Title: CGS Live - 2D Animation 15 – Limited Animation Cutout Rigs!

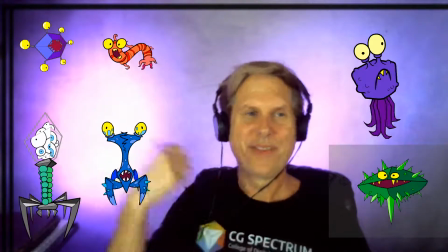[86:48]
And then the other one, this one, this one is the one with the two layers, and then the one with
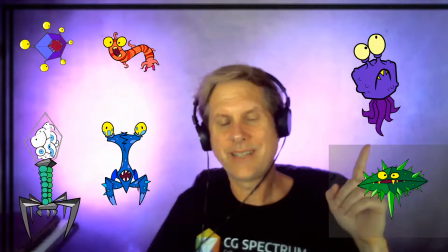[86:58]
separate frames for each action is this one that I'm pointing at right now.
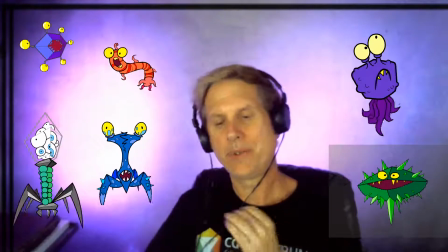[87:03]
So the eyes, were in between, so they went too far and then came back, and that gives you that boingy look.
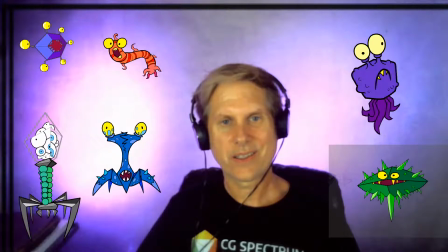[87:10]
So two different attempts to do two different things while staying within the realm of limited animation and while trying to do this on the fast track and do it cheap.
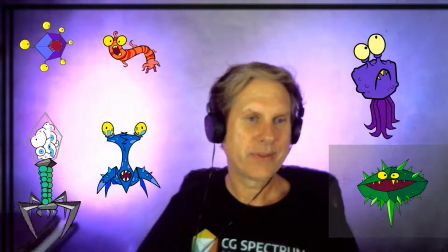[87:23]
One thing that I will mention is I don't have this file handy, so I can't really look at it,
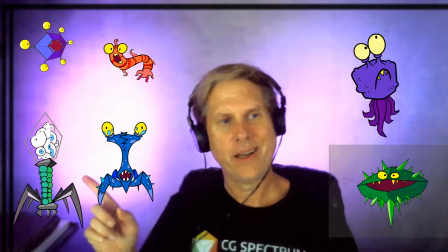[87:29]
but the one that is here, the one with the eyeballs inside of the glass, that what you're looking at is similar to what I did over with this one, in that the
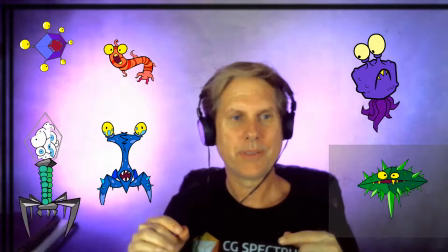[87:42]
metal-legged armatures, while they're set up just like the one that's in blue, the one with the blue crab legs,
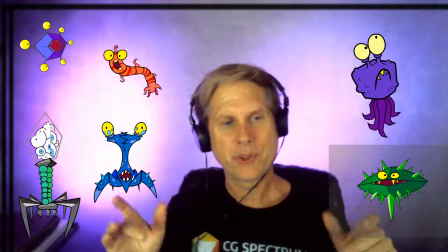[87:50]
it's set up the same, but rather than having multiple joints, it only has one joint that attaches at the base of the body.
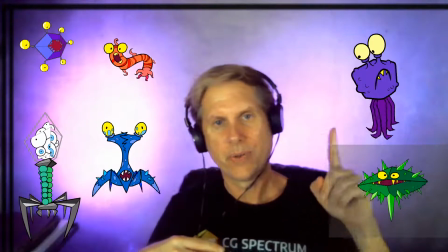[87:57]
And then I did the same thing I did with the purple one, which is with the eyes with the purple one, which is I went too far and then came back.
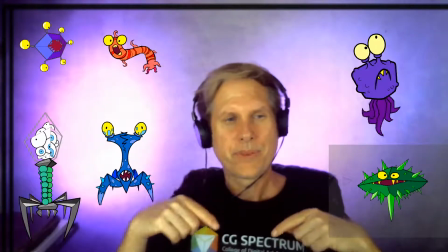[88:04]
And that gives it this kind of mechanical rigid look. So the legs have this sort of like robotic thing.
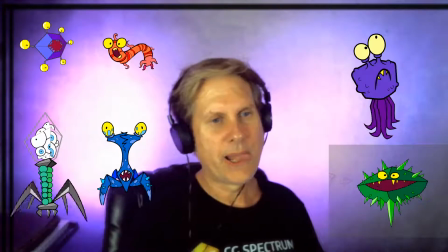[88:11]
And that's, again, just going one pose too far.
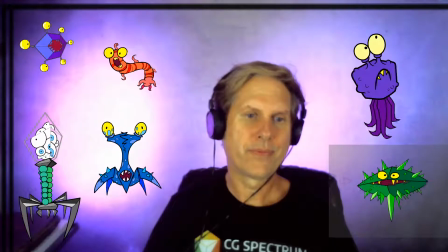[88:17]
Well, I'll turn off some of these extras. It's number 3.
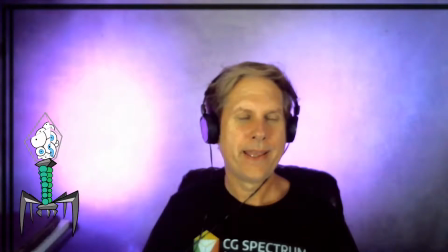[88:21]
We'll just look at that one. Since, again, I don't have this one available
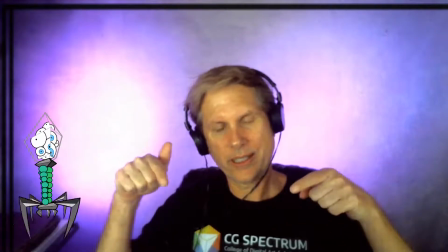[88:27]
as a file, but it's just animating it so that there's one key on the ground, and then one key that goes too far, and then one key that's landed.
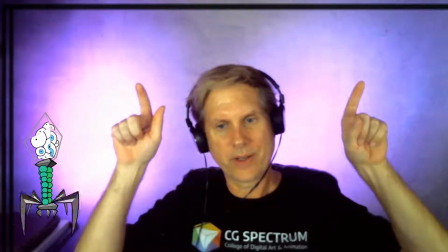[88:36]
And the key that goes too far is only on screen for a couple frames.
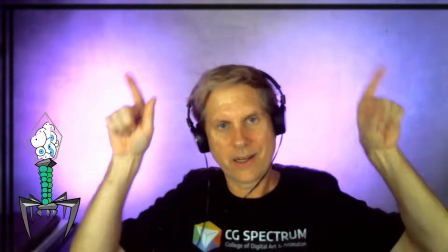[88:40]
So it goes up, and then up and then down, and then holds there for a really long time.
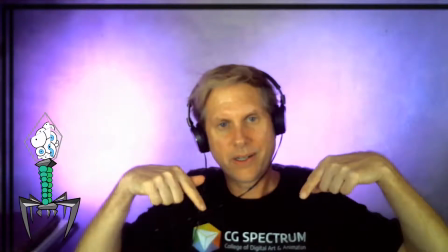[88:45]
And then same thing when it goes down, it goes too far and then comes back. And that's how you get this robot look.
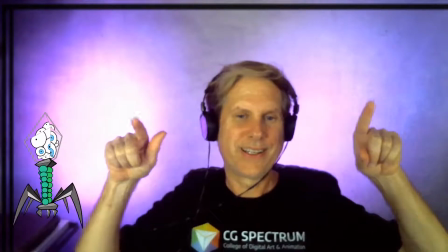[88:51]
I don't know if that's working with my fingers. Again, I hope somebody's going to take this video and make a viral meme out of it saying I was stupid or something.
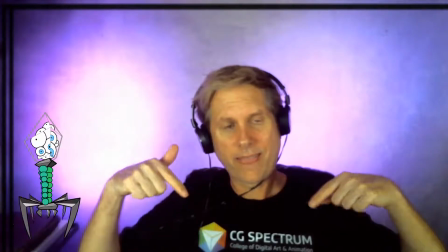[88:59]
But that's how you end up getting the look of something that's like very robotic and rigid.
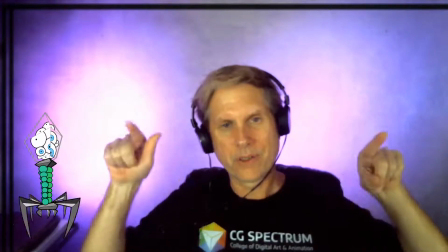[89:06]
You go a little too far and then come back.
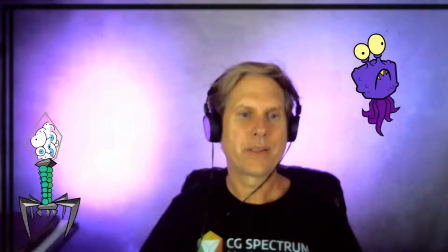[89:08]
I did not do that for the other one, that's the crab leg one, which is right here.
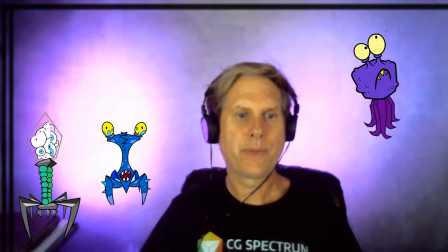[89:17]
Let me turn off everybody else but those two. You can see the difference between the two of them.
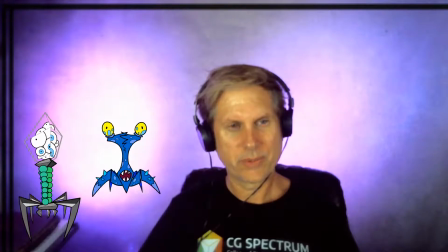[89:28]
in how they move. I wanted the one that's blue to look a little more smooth and to have more articulation with its joints,
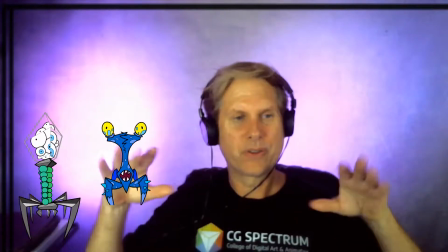[89:35]
so it's a little bit more like it's moving through water, whereas the other one was clearly metal,
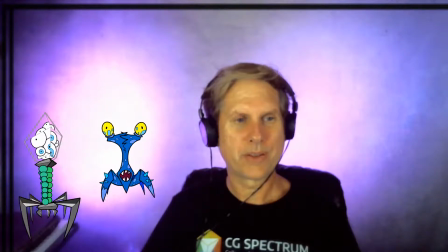[89:39]
and so I wanted to have a metallic robotic look to the actual animation itself.
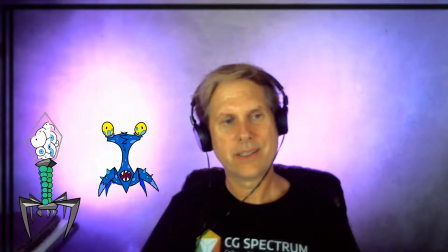[89:46]
Truth be told, I started out by separating the different joints and articulating it, and I just didn't think it looked all that good.